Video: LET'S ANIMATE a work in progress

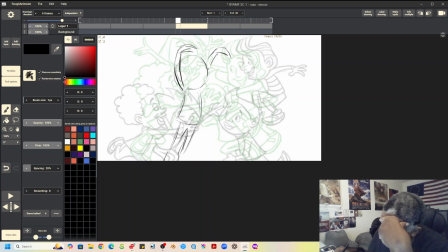250s
Let's try that. So she's coming up.
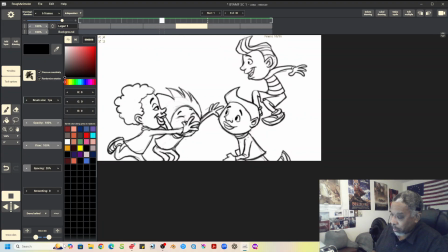258s
Yeah, she's jumping up. Well, probably, maybe, let's see.
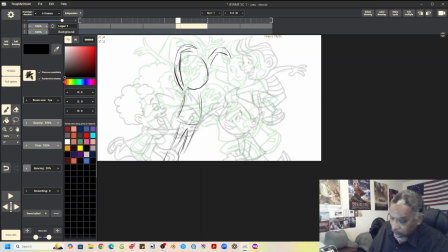263s
Maybe we need to get her up in the air more. Maybe also, too, maybe she's a bit big here.
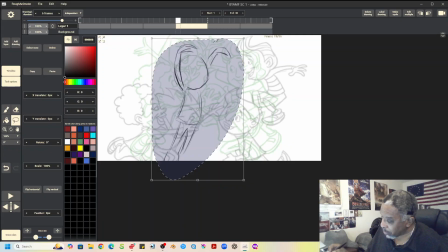268s
So let's see. Let's shrink her down a bit and move her up a bit.
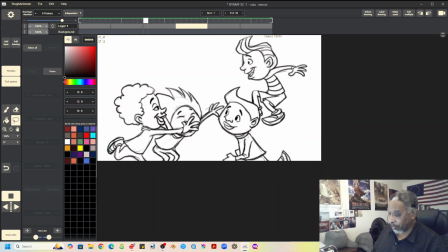277s
Let's see how that plays. Oh, that kind of feels good.
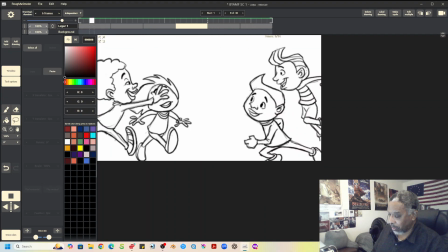283s
I like that. Yeah. That's good.
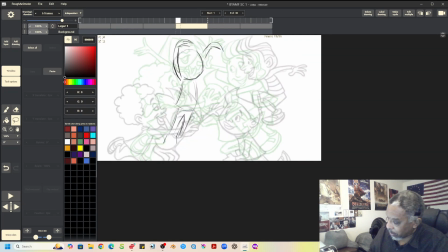289s
All right, then. So, okay.
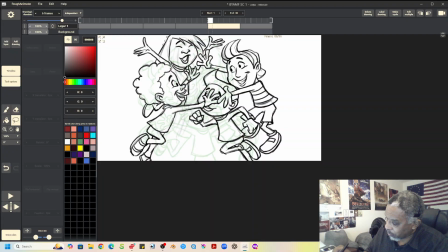293s
So then with Nora, what I'm going to do is grab the face from this last drawing here. And I'll copy that, go backwards one, and paste it.
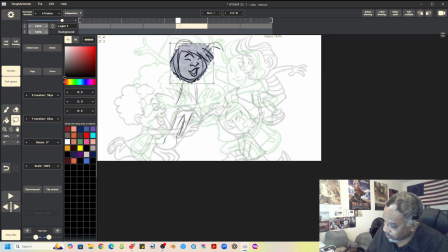307s
And then we'll move it down to where her face is here. Yeah, there we go. So, yeah. Let's see. I have to erase her down a bit.
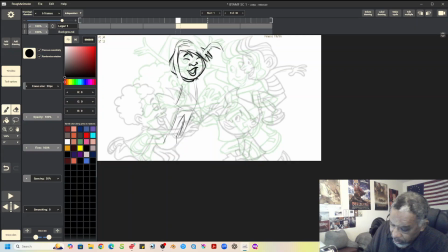329s
Okay. Alright, so let's see. Maybe we can have... Yeah. Maybe this. Now Nora's going to get covered up. See, you can tell. But see, even though she's going to get covered up,
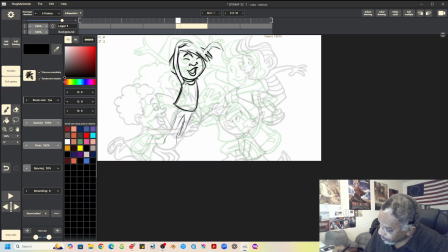349s
I still want to treat her as though she were out in the front, even though she's not. Just so that I can see how her body is working and how we want to follow through on her action.
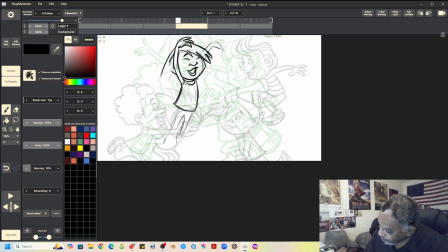364s
You see, we want to make sure that we get her action working, regardless of the fact that she's gonna be behind Lenny. You know, we still need to treat her like she's out front, just so that her action follows through properly.
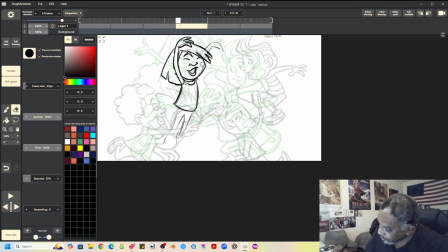381s
So, there we go. There we go. Because you have to do this in order to get your characters to be consistent from drawing to drawing.
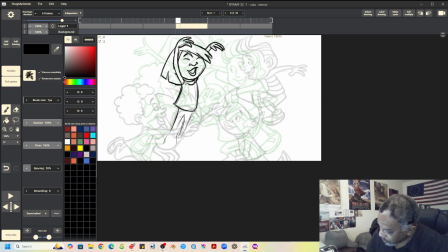398s
You do have to kind of treat them as though they were the only character on the screen. They're not, obviously, but, you know, in order for you to see what the characters are doing, you really do have to kind of treat them,
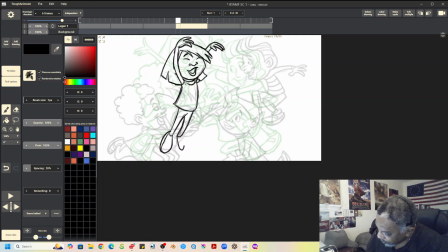419s
each one individually. You have to give each one some love so that it plays.
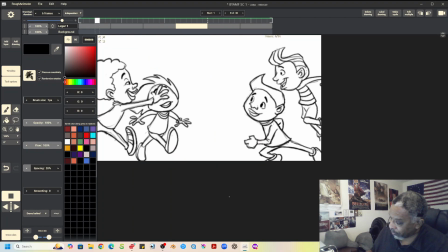427s
So, yeah. Alright, well that gives us a sense of where she is.
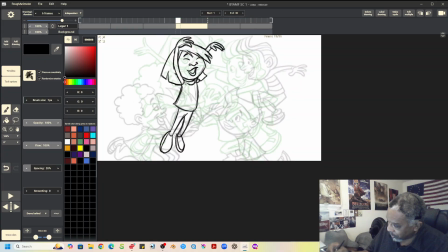435s
Now we want to get Lenny in there because he's coming in on top of her.
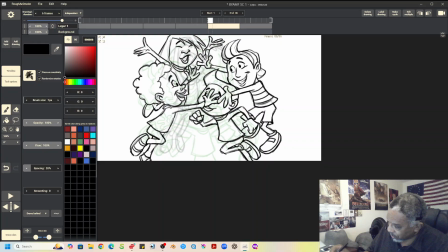441s
So he's just kind of coming straight up. So, let's see. So, what we'll do with Lenny is we'll grab Lenny.
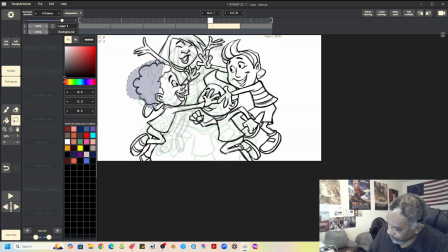As best we can, of course. And we'll copy that, go backwards, and paste it.
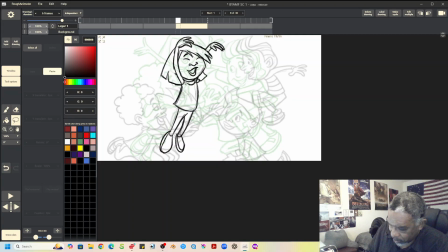476s
So now we want to have Lenny come up to get into that position.
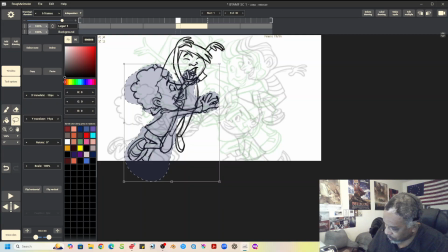483s
So he's going to take off, you see. So now what we've got to do here now is we're going to erase out all the areas where Lenny is overlapping Nora.